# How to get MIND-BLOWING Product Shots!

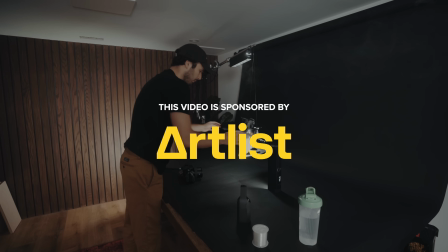(0:14)
Just for fun, I'm going to give the skate a little bit of a spin so we can get some more dynamic movements. So the idea for today's video came to me in a few different places, starting with this shopping cart video I saw on YouTube Shorts.
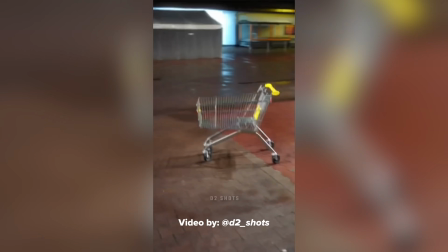(0:27)
You can see all it is literally a shopping cart in a parking lot using a bunch of speed ramps and boomerangs going in and out really fast. Now you might say that this video is kind of chaotic and jarring, but I think it's chaotic and jarring in a good way. But my second piece of inspiration was this right here. This is one of my new hockey skates by a company called Bauer. I paid way too much money for these, so I thought that using them in a video would be a good way to justify the price. But of course, other than that, these things, I just can't stop looking at them. These are the sexiest pair of skates I have ever owned. Is that weird to say? Now, our last little bit of inspiration comes from my good friend Dennis Lippman, who shot this really unique New Balance spec ad a few years back.
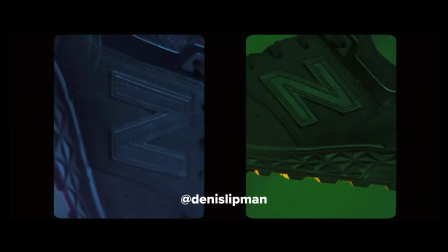(1:07)
The incorporation of fishing wire to hang the shoes and all the dramatic lighting make for a very interesting look.
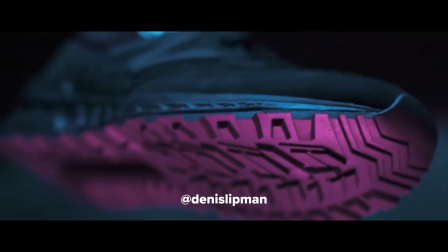(1:12)
So we're gonna take some inspo from that and apply it to our hockey skate video.
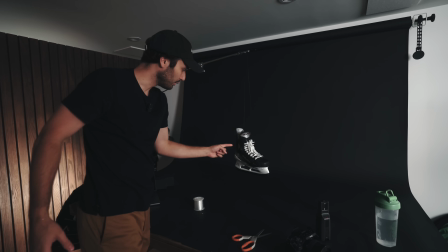(1:15)
Now all I did here was I took a piece of fishing line and I wrapped it through the skate eyelets and then hung it on this overhead rig here.
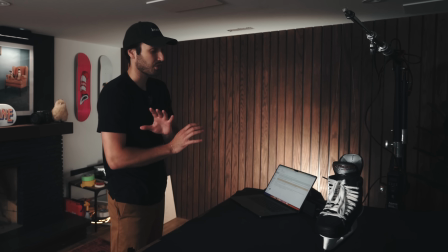(1:23)
Now the beauty of a sequence like this is that it is totally freestyle. It's literally only one setup.
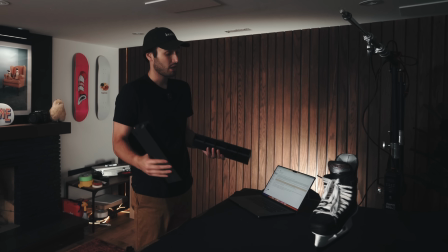(1:28)
We're gonna use two Aperture MT Pro tubes. We can put the lighting around in different places for different shots.
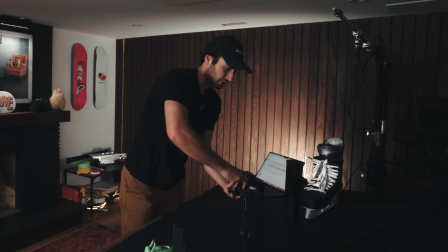(1:35)
And then we're just gonna take our camera and get a bunch of different angles and stuff underneath the skate, over the skate, beside the skate, whatever comes to mind.
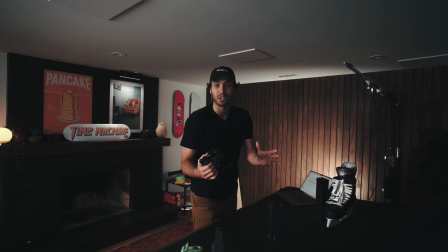(1:43)
It's totally freestyle in the true essence of the word. The style is free.
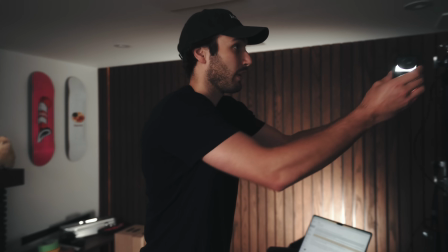(1:47)
Now, a cool thing about these Aperture lights is that they're actually magnetic, so I can just, boom, overhead lighting in a pinch.
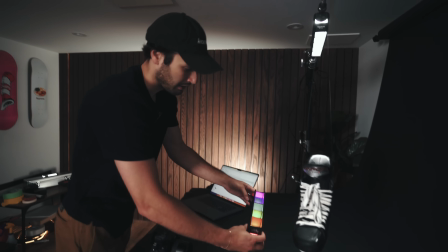(1:54)
And they're so versatile that we could take the other one and put it underneath. And of course, we've got our PMI Smoke Genie, which we will use to create an added dramatic effect around the skate.
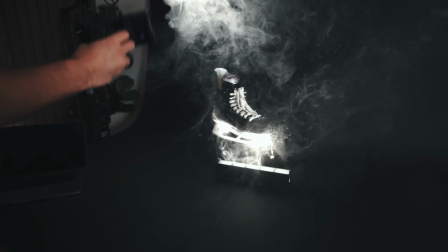(2:07)
And now this is the fun part. We take our camera, we set it to 120 frames per second, and we just go crazy.
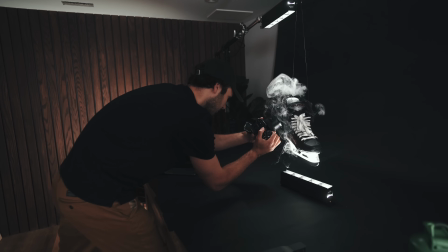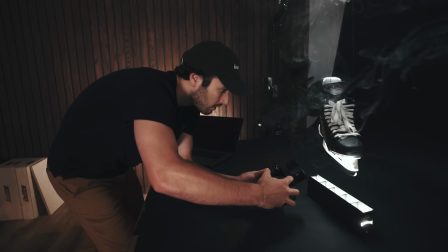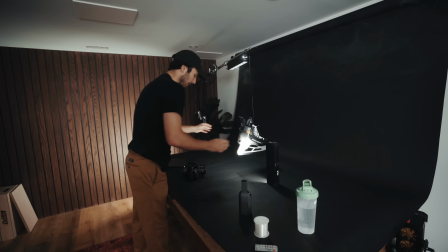(2:25)
Just for fun, I'm gonna give the skate a little bit of a spin so we can get some more dynamic movements.
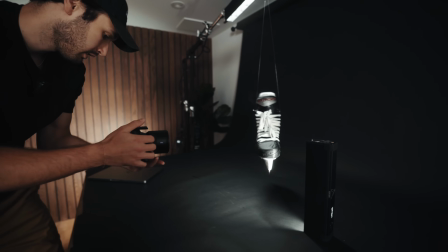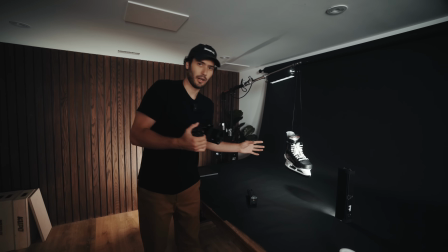(2:40)
Now, I've got an idea for what I'm gonna do for the very last shot of the video.
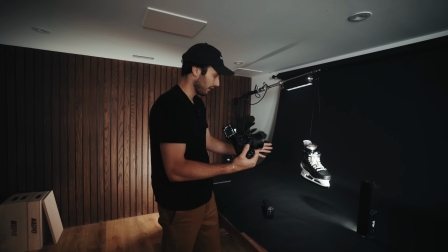(2:44)
Basically, I want this skate completely stationary, just floating there, a bunch of smoke around it as the camera pulls away dramatically.
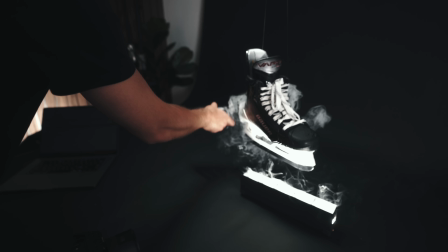(2:52)
So what I'm gonna do is put our smoke all around.
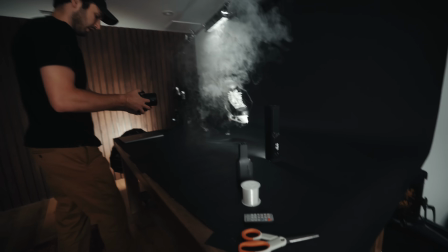(2:56)
We're gonna use a lot for this shot. I'm gonna start nice and close, and I'm using autofocus here.
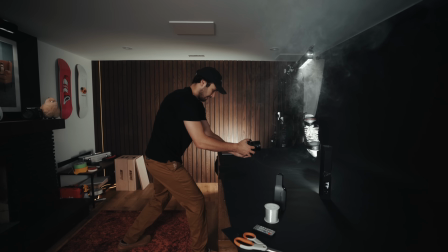(3:02)
And I'm gonna slowly pull back, keeping it as steady as I can.
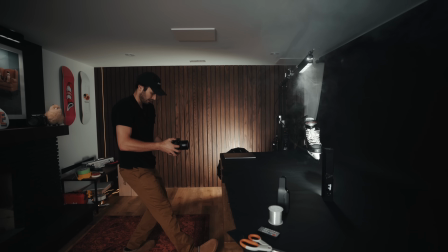(3:08)
That actually looks really good. And note my feet, how I'm rocking back and forth, and I'm using mostly my feet to do the movement, not my arms or my hands. That's how you keep it steady. And other than that, there is just one more shot I want to get.
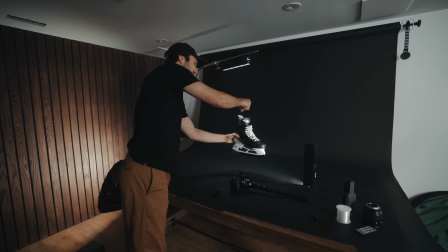(3:24)
Now this is actually the only shot where we're gonna take the skate down from our setup,
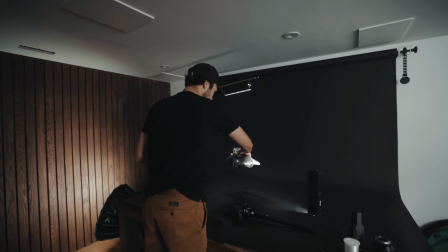(3:29)
and we're instead gonna place it directly on the table.
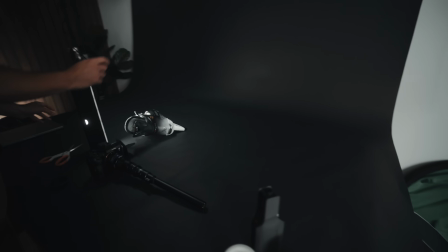(3:34)
Make sure we get this nice and well lit. And this is again 120 frames per second.
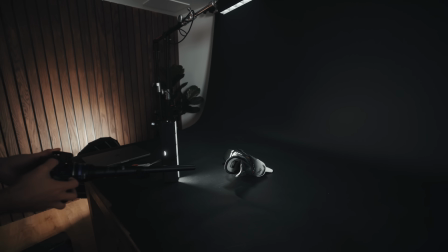(3:40)
And we're just gonna do a bunch of twisting movements, kind of going in and out of the skate boot until we get something that looks cool. All right, it is the next day. I've already edited together a sequence from that footage we shot, so let's walk through a bit of that process.
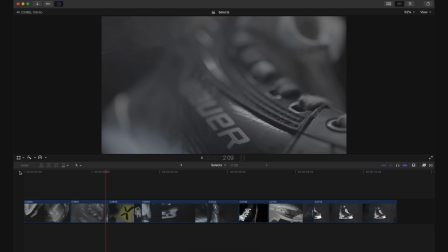(3:55)
Taking a look here at the raw footage, you can see the 8 shots that I've selected for our edit.
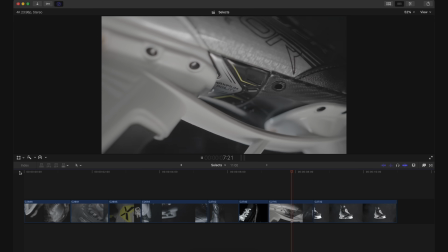(4:00)
There's definitely potential here, but if we left it as is, I don't think we'd be impressing anybody. The first thing I always like to do is a quick color grade on the footage to make it a bit easier on the eyes while we're editing. I know that normally you would want to color grade at the end as one of the last steps, but I find that editing on really dull and gray footage isn't as enjoyable as editing footage that looks a bit closer to what the final result is gonna be.
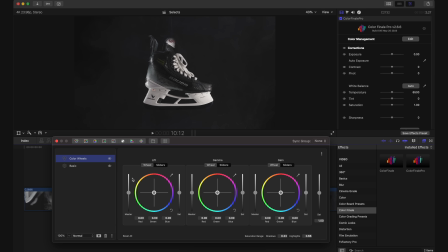(4:26)
Really, all I do is just add one of my LUTs to the footage to just give it a bit more color and contrast before I really dive in. Now from here, I can't really do much with our footage until I know what the pacing is going to be, and the thing that drives the pacing of any video is the music.
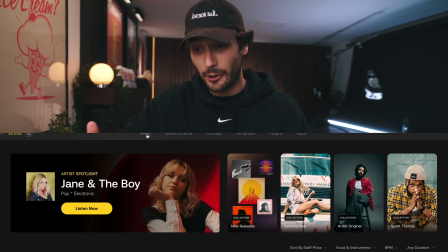(4:43)
Now, Artlist's music library has been poppin' as of late.
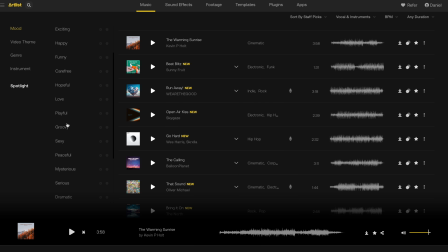(4:46)
In the music section, I'll browse by mood, and let's go with something serious and dramatic.
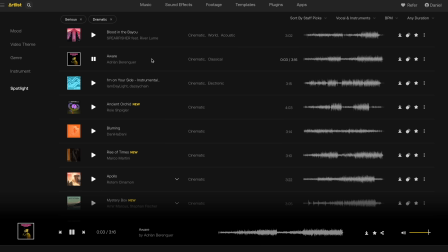(4:53)
Right off the bat, this song right here is very close to the vibe I'm looking for. It definitely has the correct instrumentation, if you will. So what I'm gonna do is I want something with a little more energy. So I'll click on the artist's name and see what else they have.
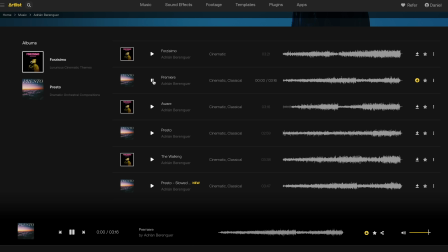(5:08)
And sure enough, this second song right here is exactly what I'm looking for. The next step is, of course, to bring that music into our timeline, and we can now start pacing our edit.
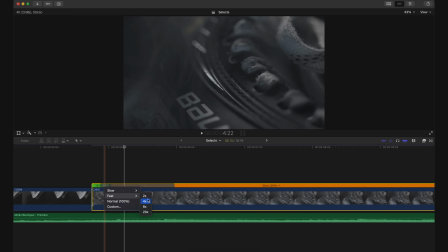(5:20)
Now, pacing the edit is all about massaging those clips together, trying to find the right mix, the right order, the right timing, just doing pass after pass until the overall flow looks smooth. Most of this footage was shot in 120 frames per second, meaning I can slow it down to 20% of its original speed.
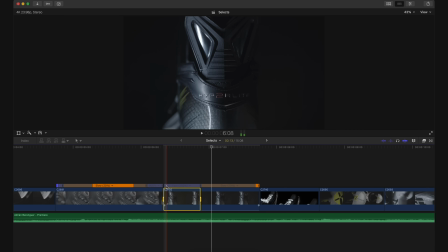(5:39)
And something I like to do is speed up the beginning and ends of each clip. This is to help draw the emphasis to the part of the clip that actually matters. Maybe it's a decal or a logo on the skate, maybe it's some other fine detail. This is actually a good little hack for getting details sharp and in focus, especially when shooting handheld. What I like to do is set the lens to manual focus, and I just leave it at a fixed focal distance.
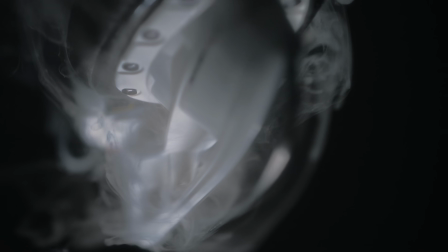(6:04)
And let's say I'm doing a push-in movement, you'll see that the logo slowly comes into focus,
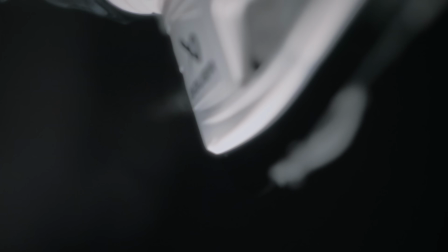(6:10)
and then I'll keep pushing past it until it's out of focus. And then once you bring that into post, you can slow down the portion that is in focus to 20%,
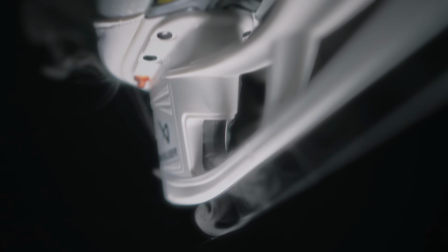(6:19)
speeding up the rest, drawing all the emphasis to the part of the clip that looks good, and all of a sudden you have this ultra precise, almost robotic type of camera movement, which looks really cool.
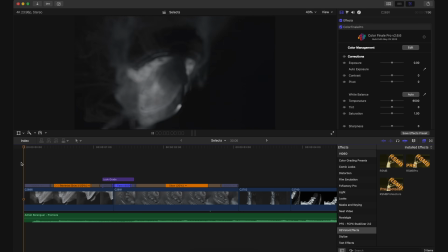(6:30)
We'll of course add some motion blur in between clips to smooth out the transitions, and then after all of that massaging and finessing, we end up with something that looks like this.
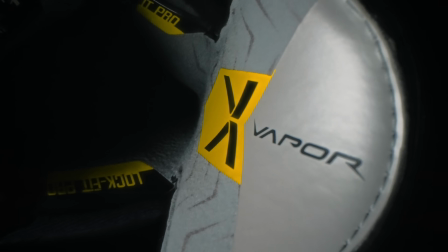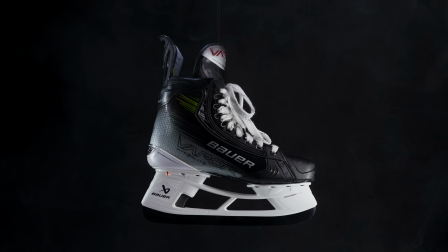Not bad at all. I actually really like how the song pairs up with that dark and dramatic footage, but this right now as is feels very empty. It needs some life, it needs some... Now obviously we got our music from Artlist, but did you know that Artlist also has stock footage? And I should mention, it is good. Now I'm looking at the overall design and the decals on the skate here, and you can see all those little stripes and even the name Hyperlight, and it's giving speed, quickness. Think the Flash, lightning. That is what we're gonna lean into with this video. So in Artlist, we can of course search for lightning and it will give us some good options, but I want stock footage that will be easy to superimpose on our own footage. So something on a black background. So using Artlist's AI-powered search engine, we can be pretty specific.
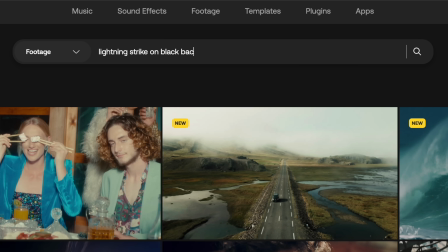(7:42)
So I'll type in lightning strike on black background, and as you can see, it gives us a ton of options to pick from. Gone are the days where you need a bajillion different subscriptions to different websites for different things. Artlist has beautifully put all the assets you need in one place. Music, sound effects, stock footage, templates, plugins, all under one roof.
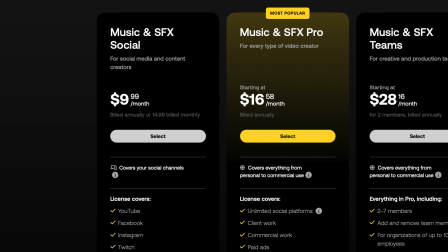(8:07)
And they've got plans for everybody, so if you just want music and sound effects, or you just want stock footage and templates, you can do that.
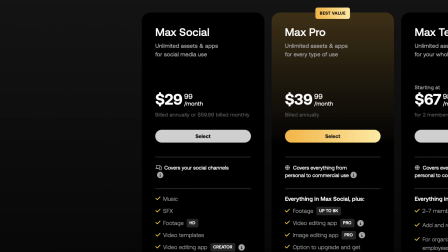(8:13)
Or if you're like me and you want everything all together, you can check out the Artlist Max bundles and save on all assets.